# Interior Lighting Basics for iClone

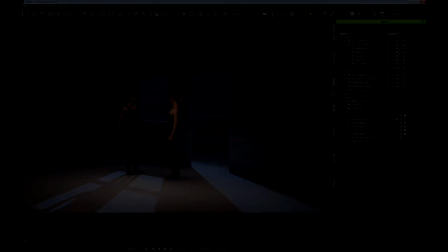(49:21)
So there. Might help in some situations. Now here is the basic shot.
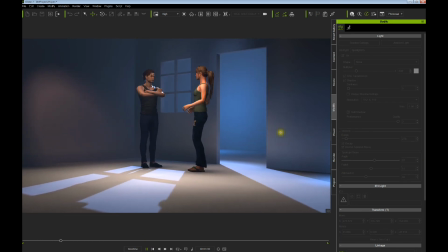(49:30)
I've added a little accent light on the walls to help things out a little bit.
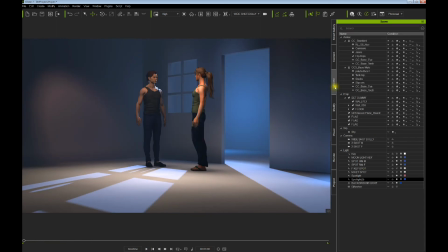(49:36)
We're using, in this scene, we're using the emissive round. We're using our flags, and you can see them there. And now if the floor is obviously on your set, you'll obviously have textures and things will be textured.
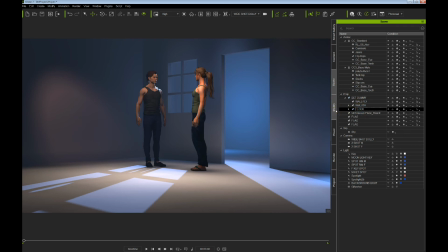(49:56)
But if the floor, is too light, you obviously adjust the texture,
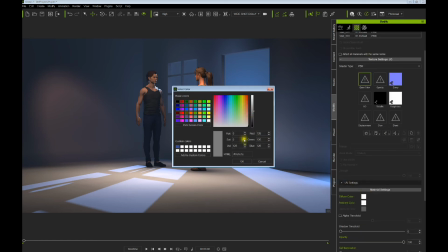(50:02)
and obviously we can darken the floor simply here and help that out a little bit.
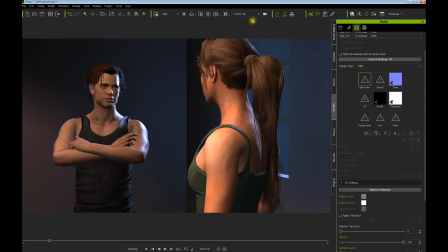(50:12)
And there's our shot there, and there's that.
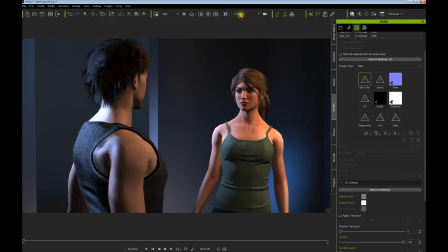(50:17)
So it kind of works okay for basic lighting setup.
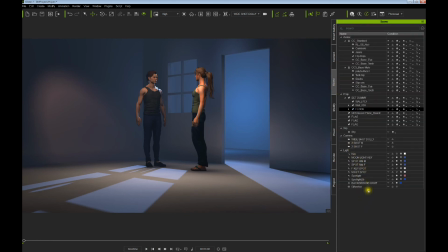(50:24)
And you can see what we've got here. We've got a background light. We've got a spotlight here on the floor. You can't really see it in the shot. Got another accent light here. We're not using these with our emissive plane.
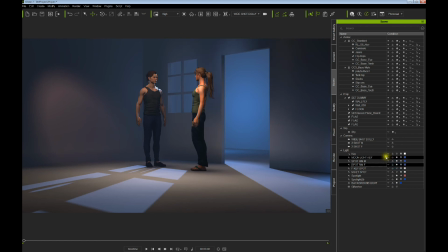(50:44)
We're using our little rim light there. Probably need to adjust this one a little bit. It's getting a little bit too much spill on that wall, and we can certainly tweak that a little bit. Let's highlight that,
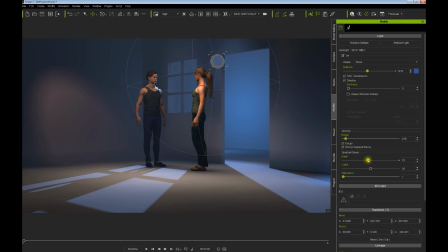(51:03)
modify that, adjust the angle, apply a little bit, move it a little bit away from there. Oh, there we go. Back there, ideally. Get it off that wall there a little bit. Tweaking never hurt. And
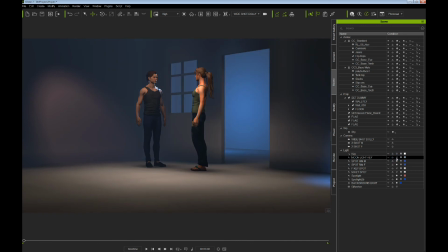(51:25)
then we've got our moonlight effect. And that's using the emissive round.
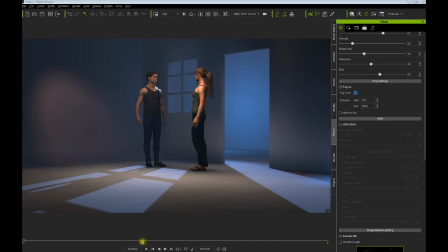(51:35)
Now another visual effect you might want to try, we played with the fog,
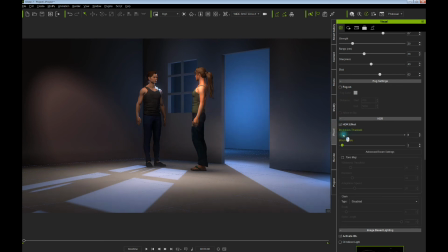(51:44)
is the HDR effect. You have some basic controls here, and if you can see, it basically will give you a glow,
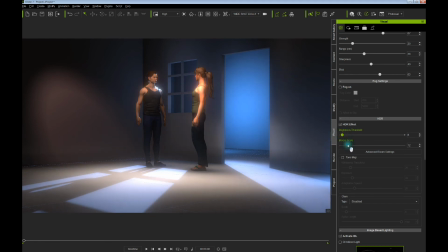(51:55)
an ethereal glow about it.
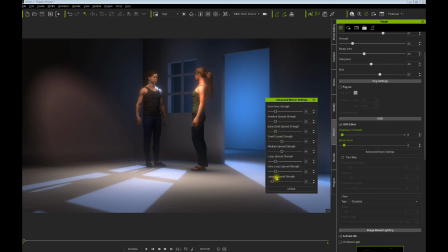(51:58)
You have some advanced controls here, and you just need to play with them and see what they do to get the most out of it.
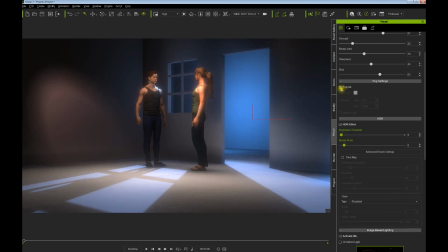(52:06)
But it's possible, you might find a look combination that you like with
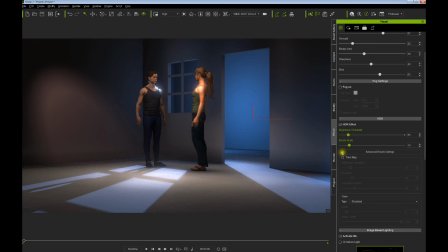(52:15)
the HDR effect. Might work. Tone map also, play with it.
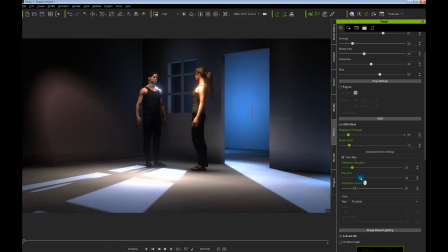(52:22)
I've never had great, I don't particularly like the look with the tone map.
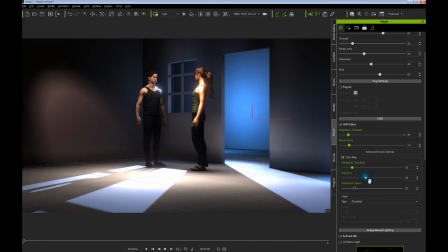(52:29)
Once again, you can play and see what you like. It tends to crush the blacks a little too much for me. For some scenes it works really nice, but I tend to work with
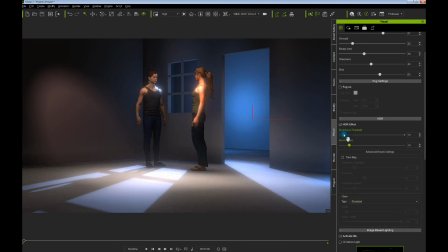(52:42)
disabling the type and just playing with the various glow and bloom effects
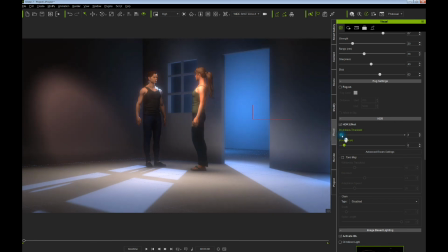(52:52)
to get something that I might like.
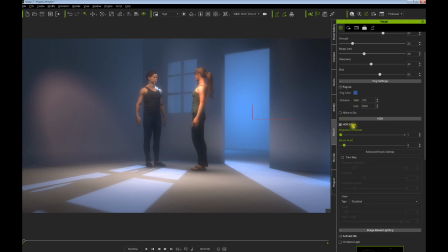(52:57)
So feel free to play obviously with this effect and see if you find something you like.
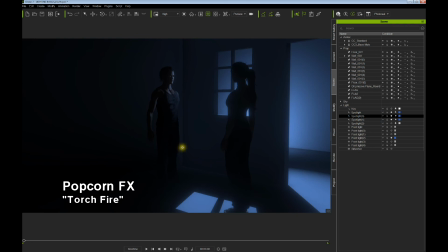(53:06)
What if there were a campfire here? How might we light that?
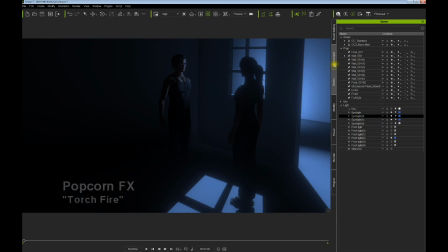(53:13)
If you have popcorn effects, let's see what we would do.